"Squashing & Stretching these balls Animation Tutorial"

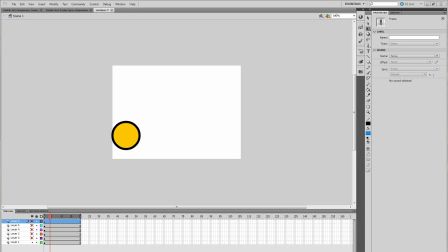0:00 Hey everyone, this is John Burton, Carbot Animations, and I'm going to bring you a short tutorial, well hopefully short, try to keep it as short as I can, for animation. And I wanted to do something simple, something very easy to understand, and that applies to
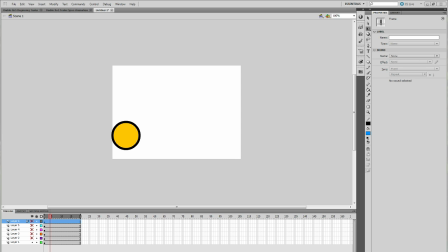0:20 so much of like everyday animating kind of thing. If you animate, you'll probably use these principles throughout your animations, or at least once in your animation.
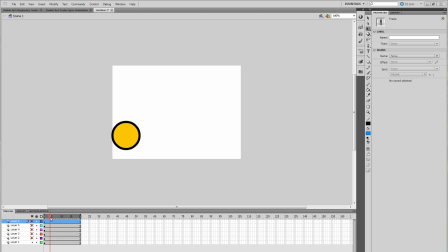0:35 Okay, right here we have a ball, and I'm just going to play, it's a bouncing ball. I'm going to play the ball for you. Alright, the ball is bouncing. Alright, now you probably notice that it looks kind of weird and funny.
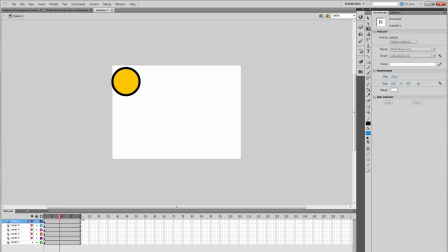0:53 And why is that? Well, you can kind of tell that the ball does not slow down or speed up, really, at all. Now drawn or animated rather, a second ball.
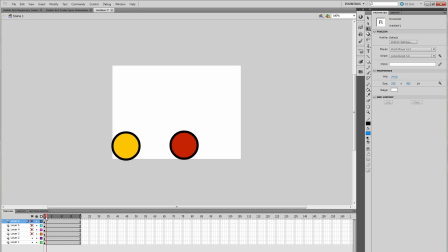1:08 It's a red one. And you'll see a bit of a difference with this one. It looks a lot more like a bouncing ball than the yellow ball. Um, the red ball, as opposed to the yellow one,
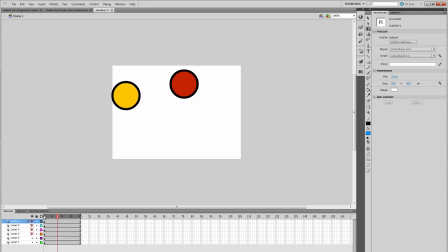1:26 it slows down and speeds up at the appropriate times, whereas the yellow one just kind of, it moves the same speed the entire way through the animation.
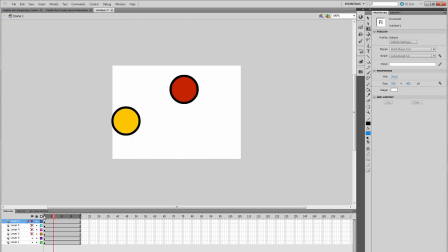1:38 Okay, the bouncing ball, or the red one, acts more like a bouncing ball because when it hits the ground, goes up, starts to slow down, and then begins to drop again, and then repeat cycle.
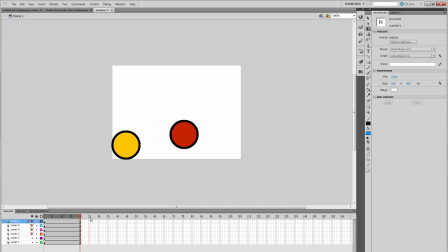1:54 Hits the ground and bounces back up and speeds up, of course. All right. But now this ball still isn't.
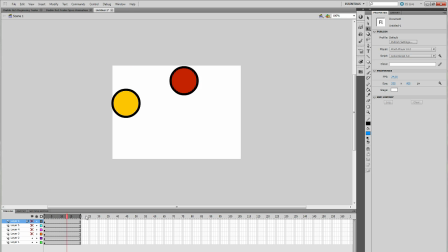2:02 We can do better. Okay.
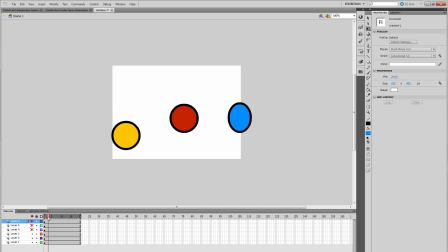2:05 And I have drawn a third ball, a blue ball, and we'll watch it animate. Now comparing it to the other two, or just to the red one, I guess, because that's better than the yellow.
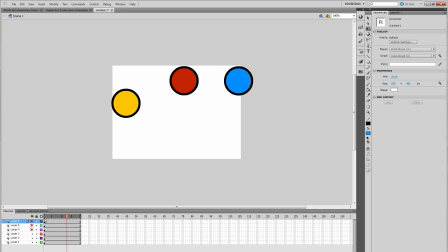2:21 The blue ball looks a lot better, and the reason being is because of a principle called squashing and stretching.
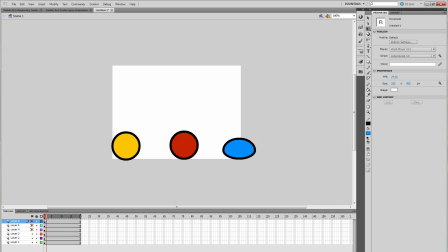2:33 The blue ball, as opposed to the red one, though it has the same movement, actually all three of them have the exact same timing.
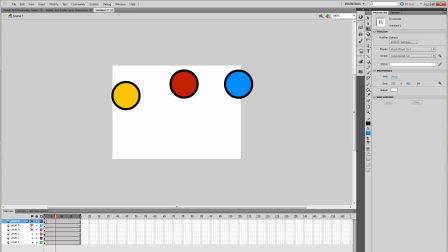2:41 They'll all hit the ground at the same time, they'll all peak at the same time, but the
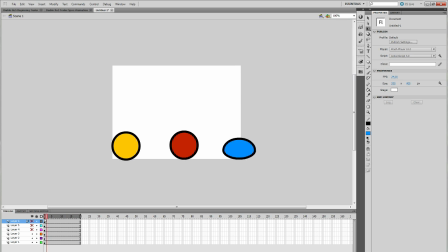2:48 red ball will slow down and speed up at the appropriate times,
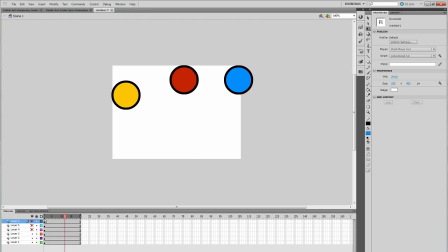2:53 and the blue ball will also slow down and speed up exactly the same as the red ball, except one difference is the squash and stretch. Now what is squash and stretch?
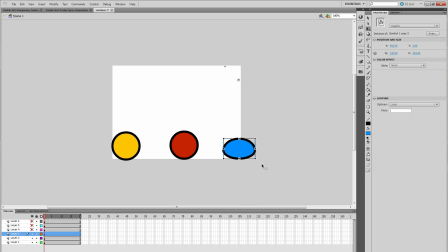3:04 Well, when it hits the ground, the ball squishes or squashes.
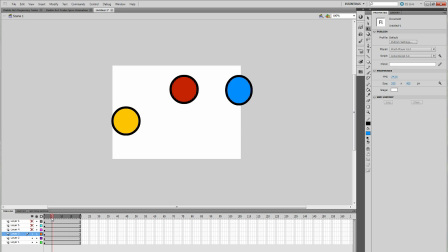3:10 And then when it bounces up, it stretches. You'll see it's an oval shape.
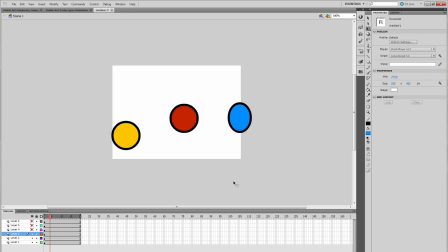3:15 It's easier to, if you're comparing it to the ball next to it. It's now an oval shape.
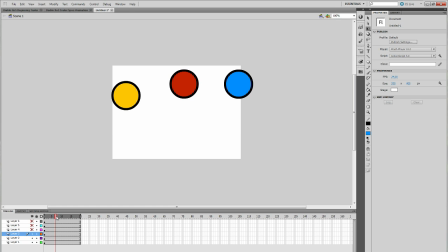3:21 As it peaks in its bounce, it begins to turn into a regular shaped ball again, and then it begins to drop, and once again it starts to a little bit turn into an oval, or stretch rather,
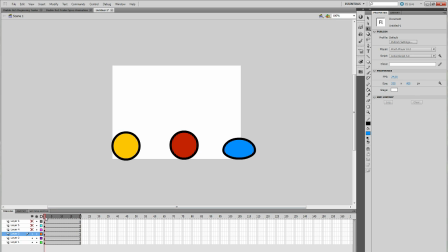3:37 and then you can tell a little bit more here that it is stretching still, and then it hits the ground once again, which squashes.
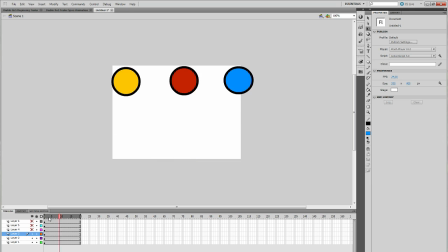3:46 Okay, so we'll just go through that again. Now the principles that I already kind of mentioned are: 1.
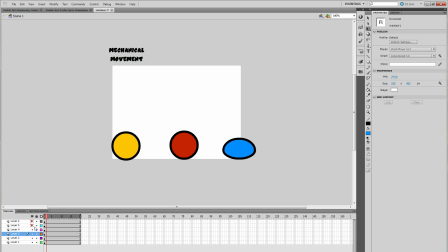3:54 Mechanical movement.
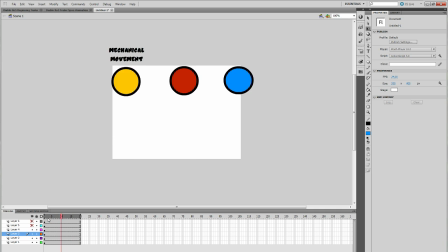3:56 The yellow ball is a mechanical type movement where it's the same pace all the way through. It feels very robotic. Okay.